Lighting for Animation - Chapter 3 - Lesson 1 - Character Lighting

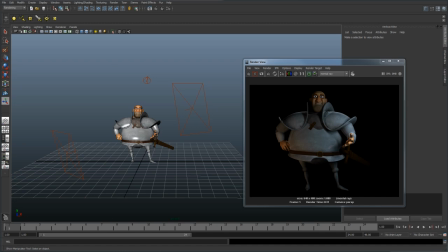[0:04]
So here we have a basic three-point lighting setup. This is a character that I created that we're going to see throughout this training course. And the three-point lighting setup is a pretty common setup, not only in the CG world, but in the film and photography world as well.
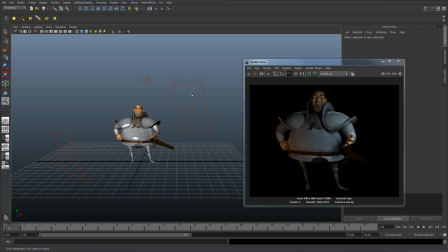[0:24]
And it's basically, you start off with, you have three lights. You have a key, a key light, a fill light, and then a rim light. So you can see in this render that I took that we've got the key light on his right side,
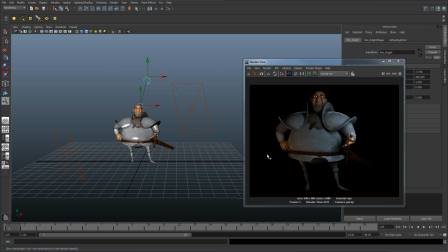[0:40]
or camera right. We've got our fill down on the left side, and then we've got the rim light on the top of his head and on top of his armor. So if I go ahead and hide these two lights, then we can just focus one light at a time. So I'm going to save this, and then we'll go ahead and render this.
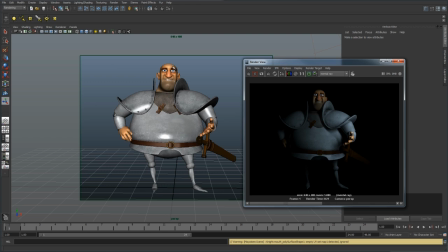[1:00]
Alright, so I had to switch the camera, I had the camera in the wrong spot, but you can see that with just the key light,
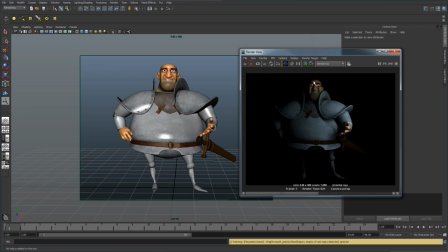[1:07]
how it starts to deform, not deform, but define all these edges and it gives us some nice contrast to the darks and white sides of the model. So you don't want, in general, you want the key light to be at around a 45 degree angle.
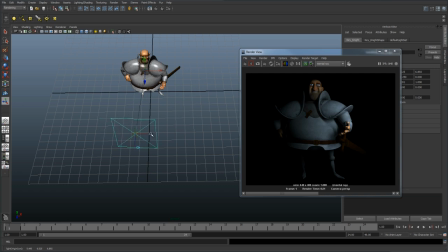[1:28]
Anywhere more closer than that, then it'll start to just flatten out the image. So it's usually good to keep it around this angle. You can even go even more harsh of an angle. but the point is to have that nice contrast behind the nose and you really sculpt the model.
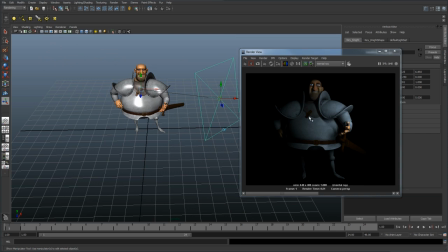[1:49]
So that's the main purpose of the key light and this is going to be the brightest light because this is where you want the focus light to be.
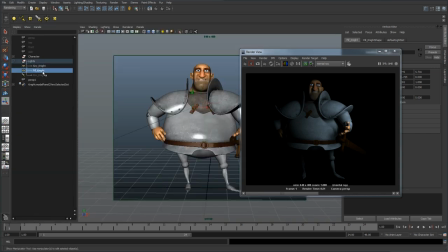[1:58]
So let's go ahead and turn on the next one which is the fill. Unhide that and we'll take another render. okay so with the fill light it's mainly used for kind of filling in those completely black areas you don't want it to
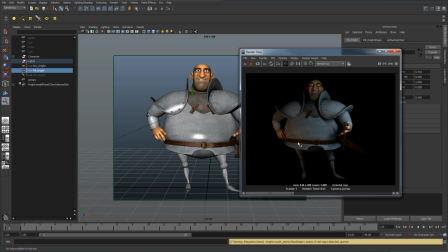[2:16]
be completely black but it's really for yeah that's what it's for and that's what it's called the fill light and it fills in kind of the sockets of the eyes that are you know in darkness and kind of gives you a more overall light but right now you can see how it doesn't really fill everything especially the top and that's really what the point of the rim light is for.
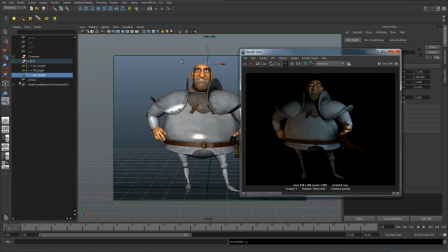[2:35]
So as we go ahead and unhide that and take another render. Alright, so you can see how that rim light paints this little thin hairline around the character and this really helps him stand
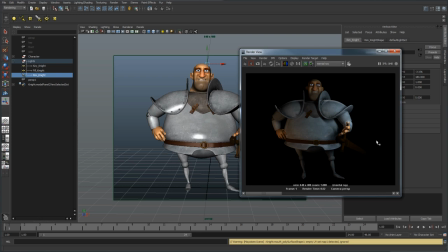[2:50]
out from the blackness of the background and even if he's in a set it will help him stand out from the set and kind of put him more in focus or front and
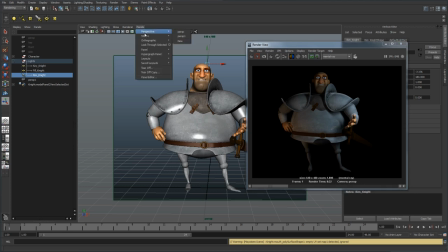[3:00]
So that's basically the three point lighting setup and if I were to go to my other camera you can see kind of how that's set up.
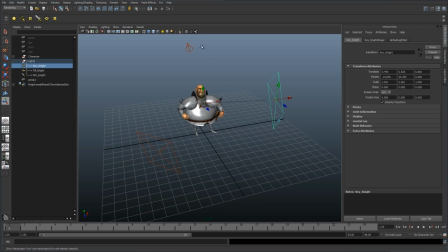[3:08]
I use area light just to give kind of a soft shadow but you can use spotlights or any kind of light that you see fit. But for this instance, since he's got that hand in the way, it was producing a really hard shadow on his body. So that's why he decided to use some nice soft area lights.
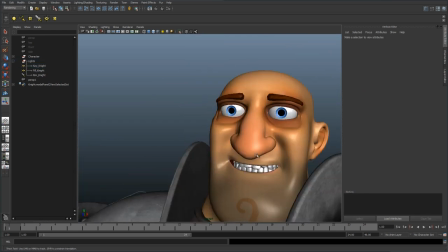[3:30]
Also, with this, if I were to come in closer to his face and take a quick render.
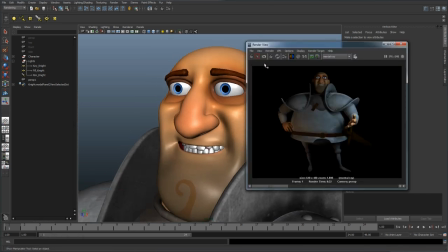[3:35]
Alright, let me save this.
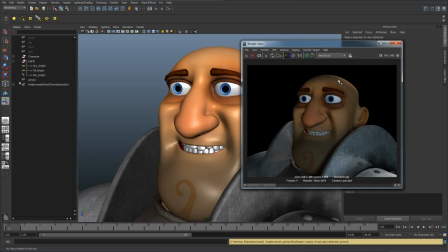[3:41]
Alright, so I'm taking a render of this head. And the first thing you'll notice is that some of that rim light bleeds through.
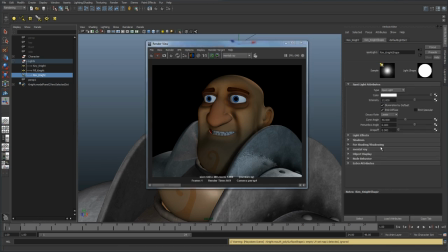[3:46]
So we're going to go ahead and need to turn the shadow on for that rim light. So for the purpose of this, I'll just go ahead and just turn on ray tracing. But not only that, his eyes, they really don't have any life in them. And a lot of times, lighters will put fake specular highlights within their eyes.
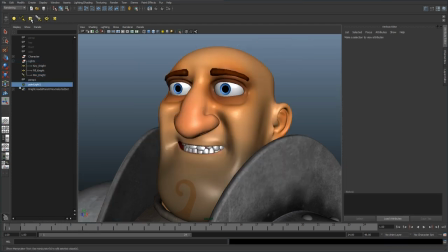[4:06]
And to do this, I like to use a point light. And let me go to another camera real quick.